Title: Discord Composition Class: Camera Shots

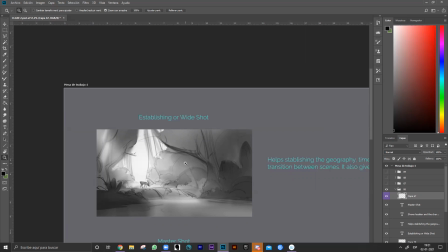For example, if we are seeing a castle, we are not going to see a specific room of a castle. The first thing that we are going to see is the entire castle and everything that is around the castle. So it's a very good
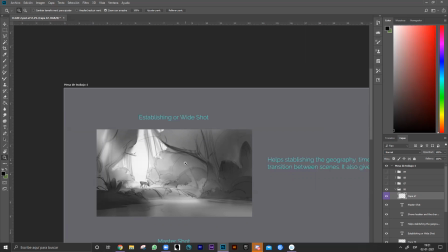resource to establish the world that the characters are going to live. And also, sometimes we can use a character in this particular shot to
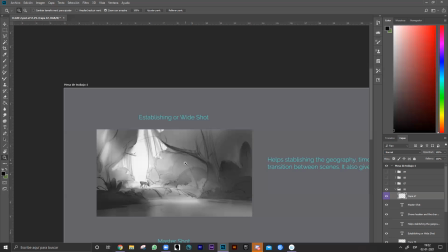make a comparison from the size of the character and the size of the environments around him. Like, for example, here I did
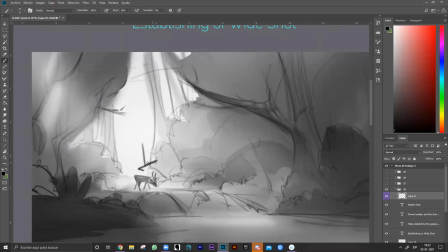a oh my god, I forgot how to his name in English.
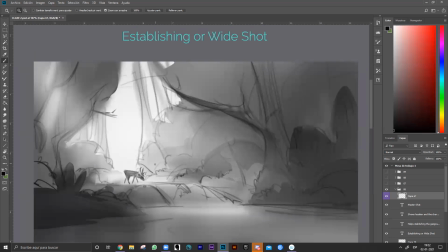Un ciervo. Okay, there is un ciervo.
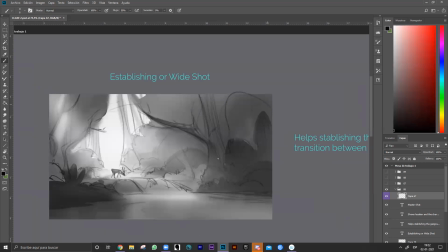But he's small, and we have all of these forests, the lake, the river.
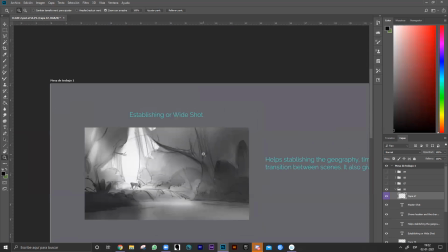So we have a clear idea of this character, of this element of the story. Maybe he's not the main character, but it gave us more details about the kind of life that there is in this world,
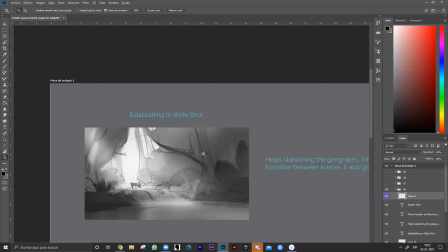that is living in this world. So that is establishing our wide shot.
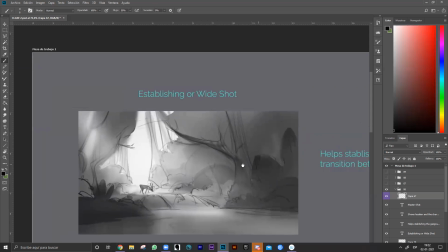It's up to you to put a character or not. We usually see this kind of shot without characters.
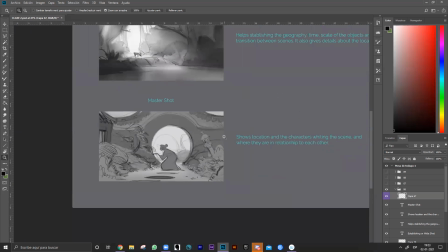The next one is a master shot.
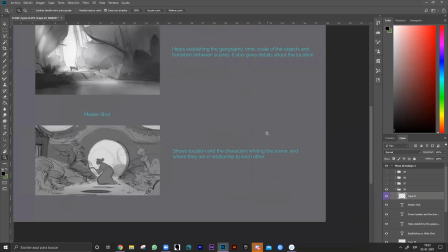Shows the location and the characters within a scene and where they are in relationship to each other.
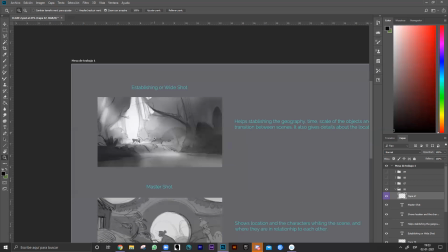So here I said that we can see the character very small in comparison to the environment, just to give us a small idea about the comparison in terms of shapes and sizes.
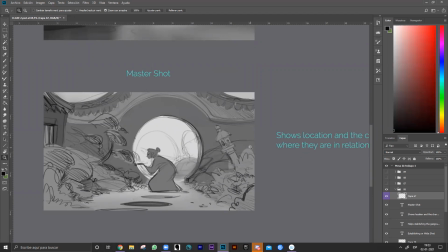But here, it will be more important to see the character bigger and how is
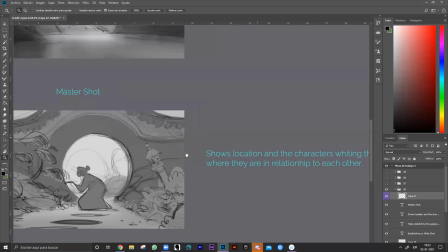interacting with the world around him. So we are going to see more details about the world itself.
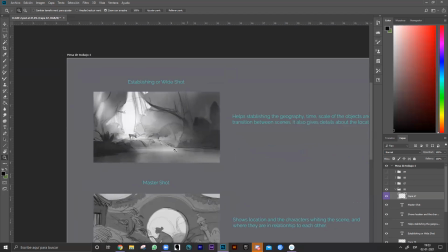Like it's not a wide shot where we see the entire forest here.
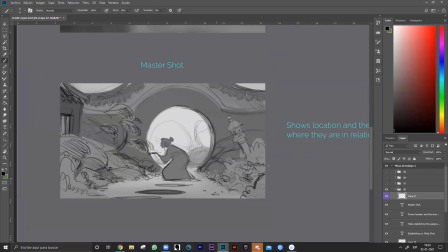We just see a small amount of details.
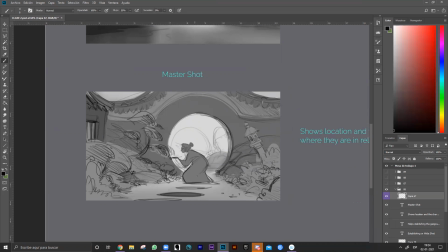Like, for example, this is a Japanese garden, and we have this character that is looking at the flowers,
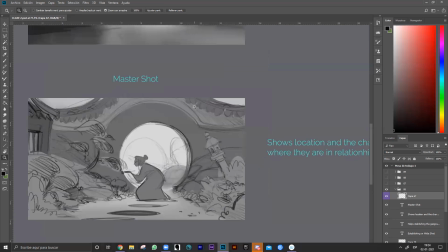the garden. And we can also have a lot of characters in this particular shot, the master shot.
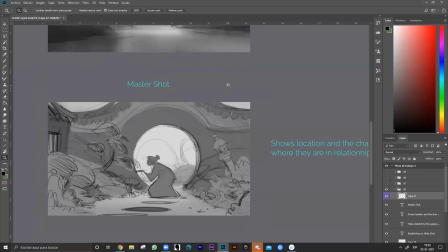Like, for example, we can see that in some movies, we have a first introduction to an entire family, for example. So in that particular shot, we see all of the family members in that shot.
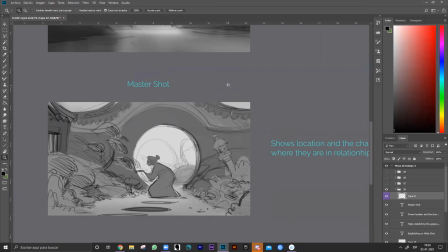Like, for example, in The Incredibles, there is a master shot where the first Incredibles, when we see the characters are having a dinner in the house, and we see all of them interacting to each other,
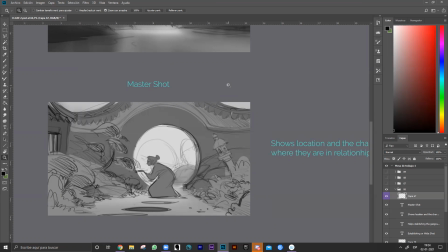and we see clearly the relationship that they have with each other. That is called a master shot.
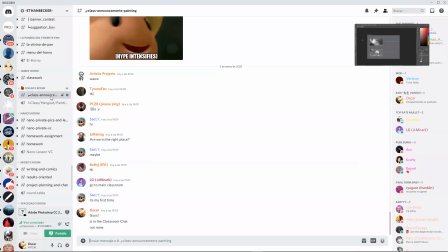Let me see the Discord if there is some question or something.
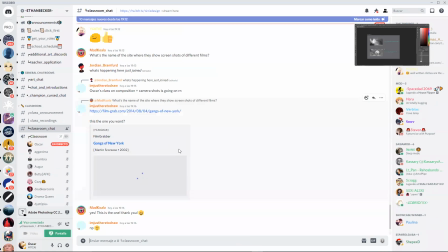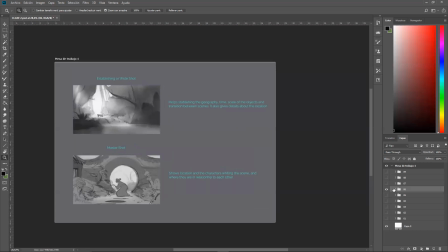Okay. Nope. If you have any question, just let me know in the chat.
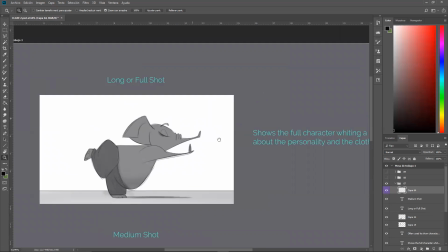So the next one is long or full shot. Shows the full character within a scene.
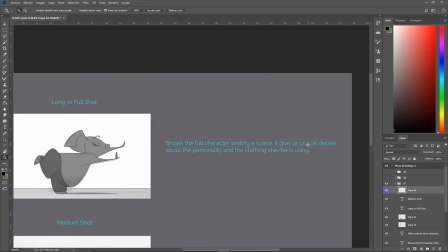It gives us crucial details about the personality and the clothing that she or he is using. So this is the example that I showed to you like a couple of,
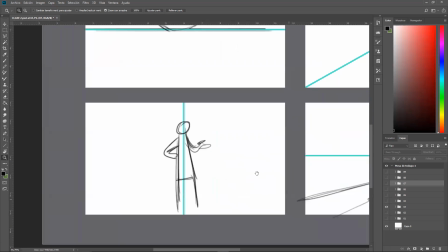like right here, where I said that the character is in the middle. We see him in her full glory. This is a full shot.
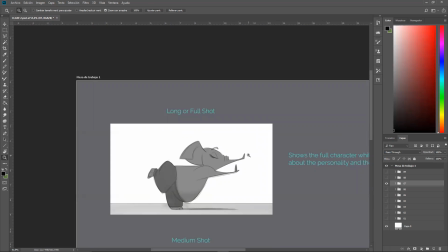it's not that typical to see this kind of shot. It's not um, it's not that common. Sorry, but we can use it to, like it said here,
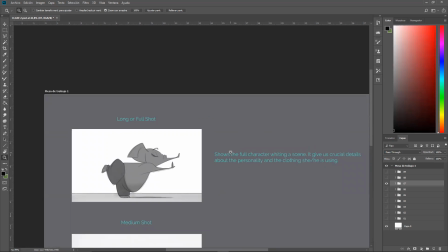to have a full sense of the personality of the character, the clothing, uh, but it's specifically for one character only. It's not about having, for example, I was talking about the Incredibles.
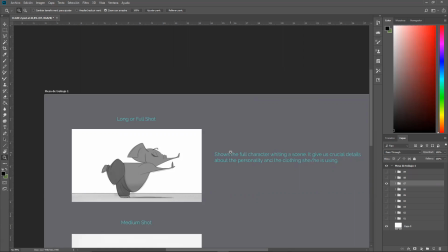It's not about having an entire family. It's just about having one character. For example, there is some movie about ballet. We can have the main character dancing alone.
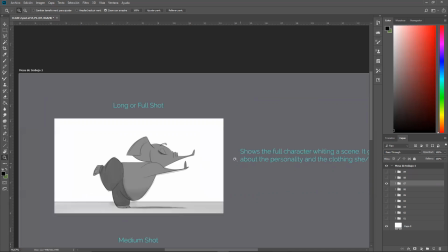Maybe we can have the other dancers around that character,
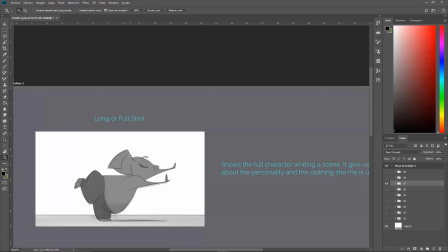but are on the background, are not interfering with the main character. We only see this character. That's he is important or she is important.
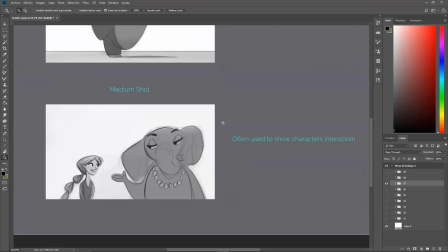So that is a long or full shot. We also have a medium shot, which is very, very, very common,
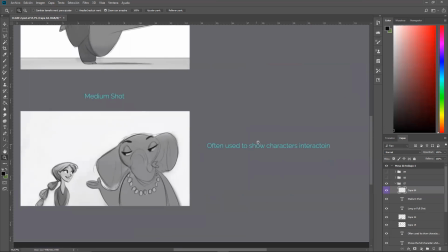especially in conversations, often used to show characters interaction. Interaction. Oh my God, interaction.
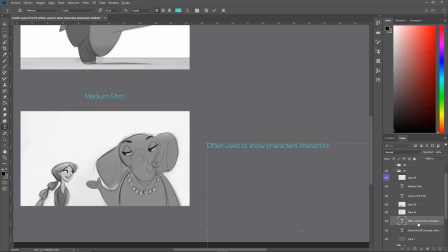Interaction. Tion. Tion. Often used to show character interaction.
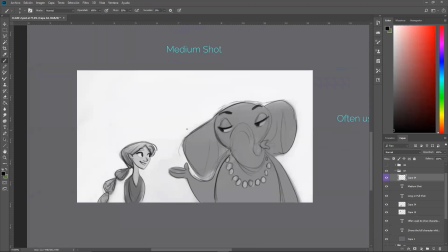So here we see, of course, two characters talking to each other.
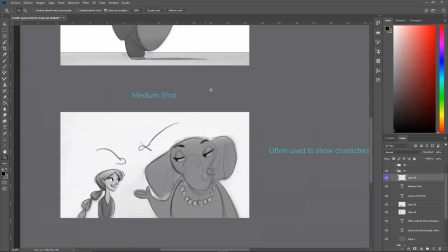And we use, why is called medium shot?
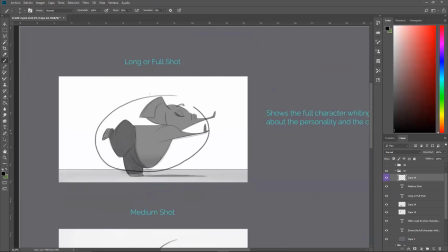Well, if a full shot is about showing the entire body of the character,
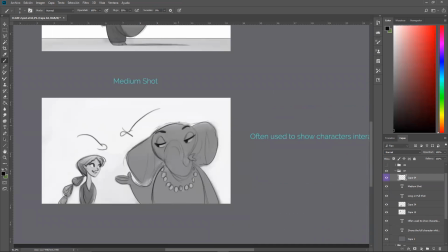here is about showing the character, but only to half of the body.
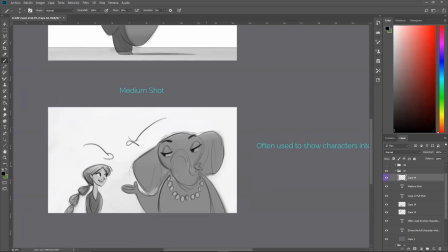Usually where um, before the hips start,
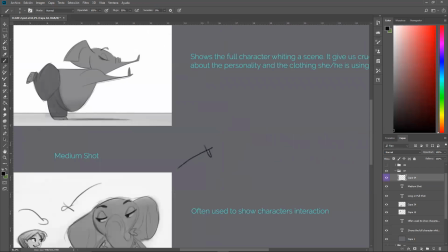because that's another shot called the cowboy shot.
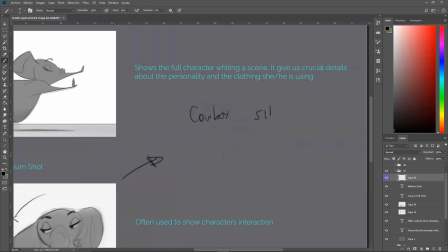Cowboy shot, which is a different kind of shot.
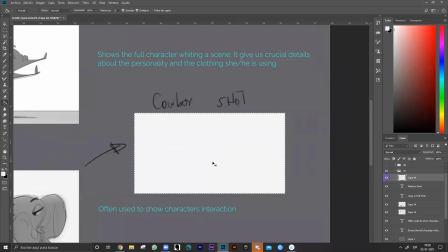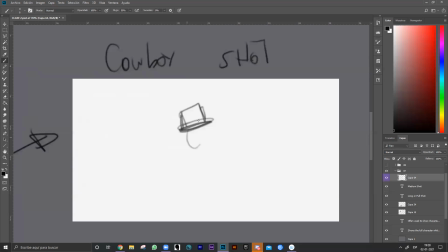It's similar to the medium shot, except
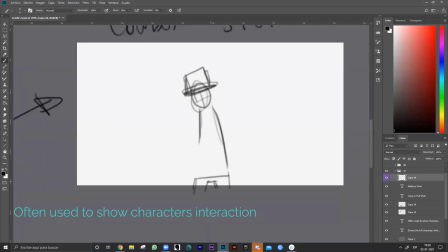that it shows a little bit of the legs and the hip. There is a gun here.
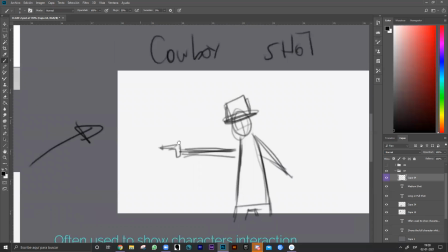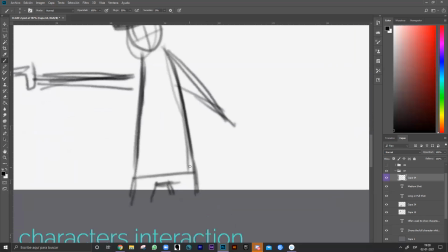And why it's called a cowboy shot? Because usually this is the place where the gun, well, the gun holding is right here in the hips of the character.
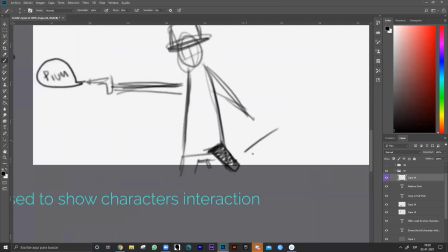So we see this part of the character, and that is a cowboy shot.
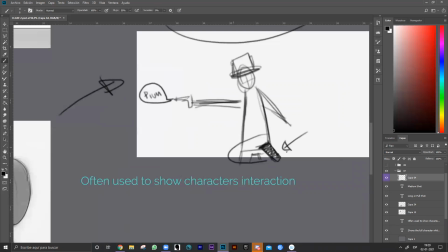And it's a medium shot when it doesn't show this part. When we cut,
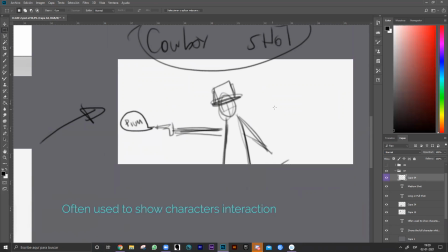that will be a medium shot.
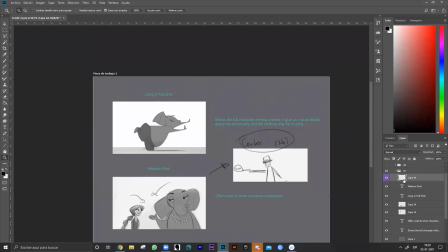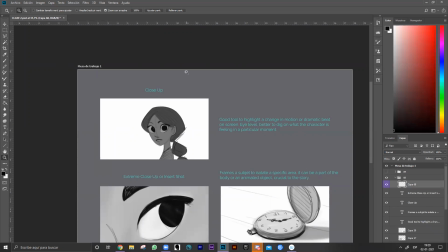And here we have three others. The close-up,
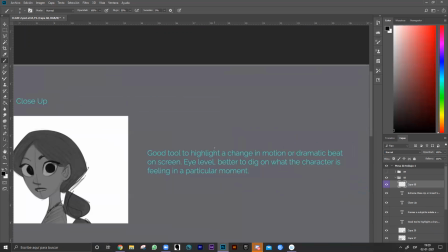where it's a good tool to highlight a change in motion or dramatic beat on the screen. Eye level, better to dig on what the character is feeling in a particular moment.